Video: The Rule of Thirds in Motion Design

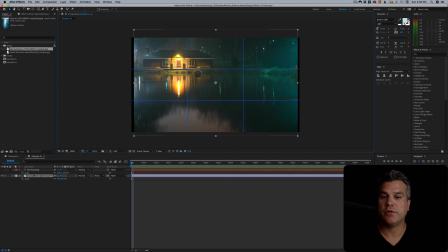4:04 So if I turn on proportional grid right here, remember this is my rule of thirds because I went up to my preferences,
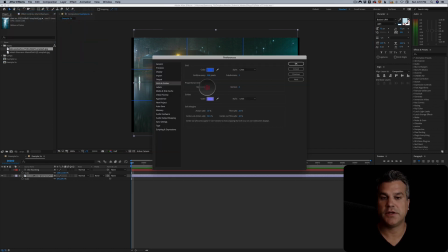4:10 grids and guides, and I said, let's make it 3 by 3. Okay.
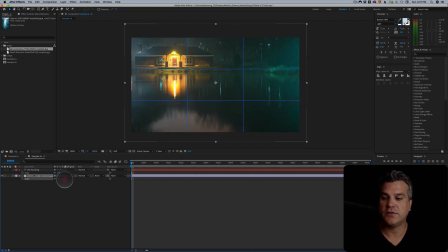4:16 And all I have to do now is just find an interesting scale point. So let's maybe go up to maybe a scale of 80. And let's make this front door be our center point, right? So look at that. That's our interesting point of, or interesting focal point right there.
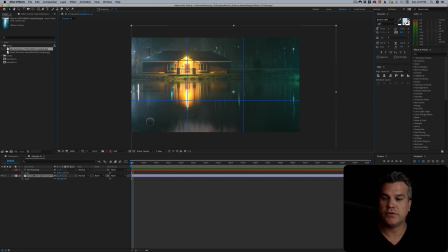4:34 Okay. So it looks pretty good. Let's turn on our text. And we're using this interesting Underwood 1913 font typeface. And I've typed in the word The Haunting. And again, I don't want this to be sitting over here. That's not so great.
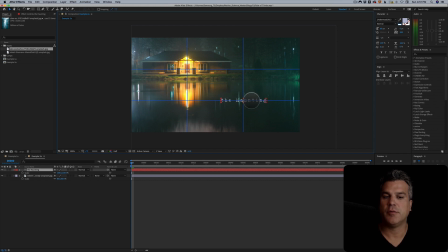4:51 But if we go the opposite, like we did on the first example, we go to the opposite point of interest for the rule of thirds, right here, look how interesting that looks, right? So let's find maybe a yellow.
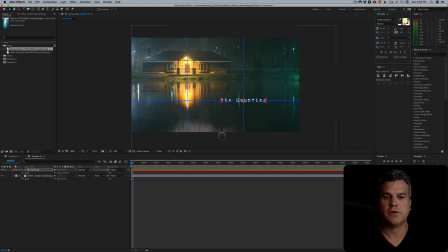5:07 Maybe it's a little bit too white. Maybe let's just go a little bit more on the yellow side there, and let's turn off a proportional grid. And look at that. That is beautiful because we're using a very simple technique called the rule of thirds. And if you use this technique when you're designing and you're laying out motion design,
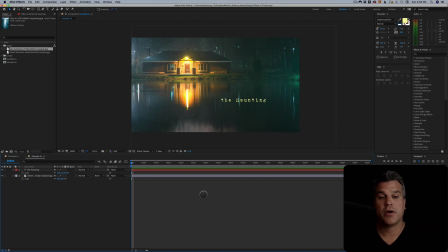5:27 whether it be a photo or footage or typography or shape layers, whatever it is, use the rule of thirds to create better looking motion design. Thanks for watching the video blog. As always, I'm Cameron, and this is Motion Science.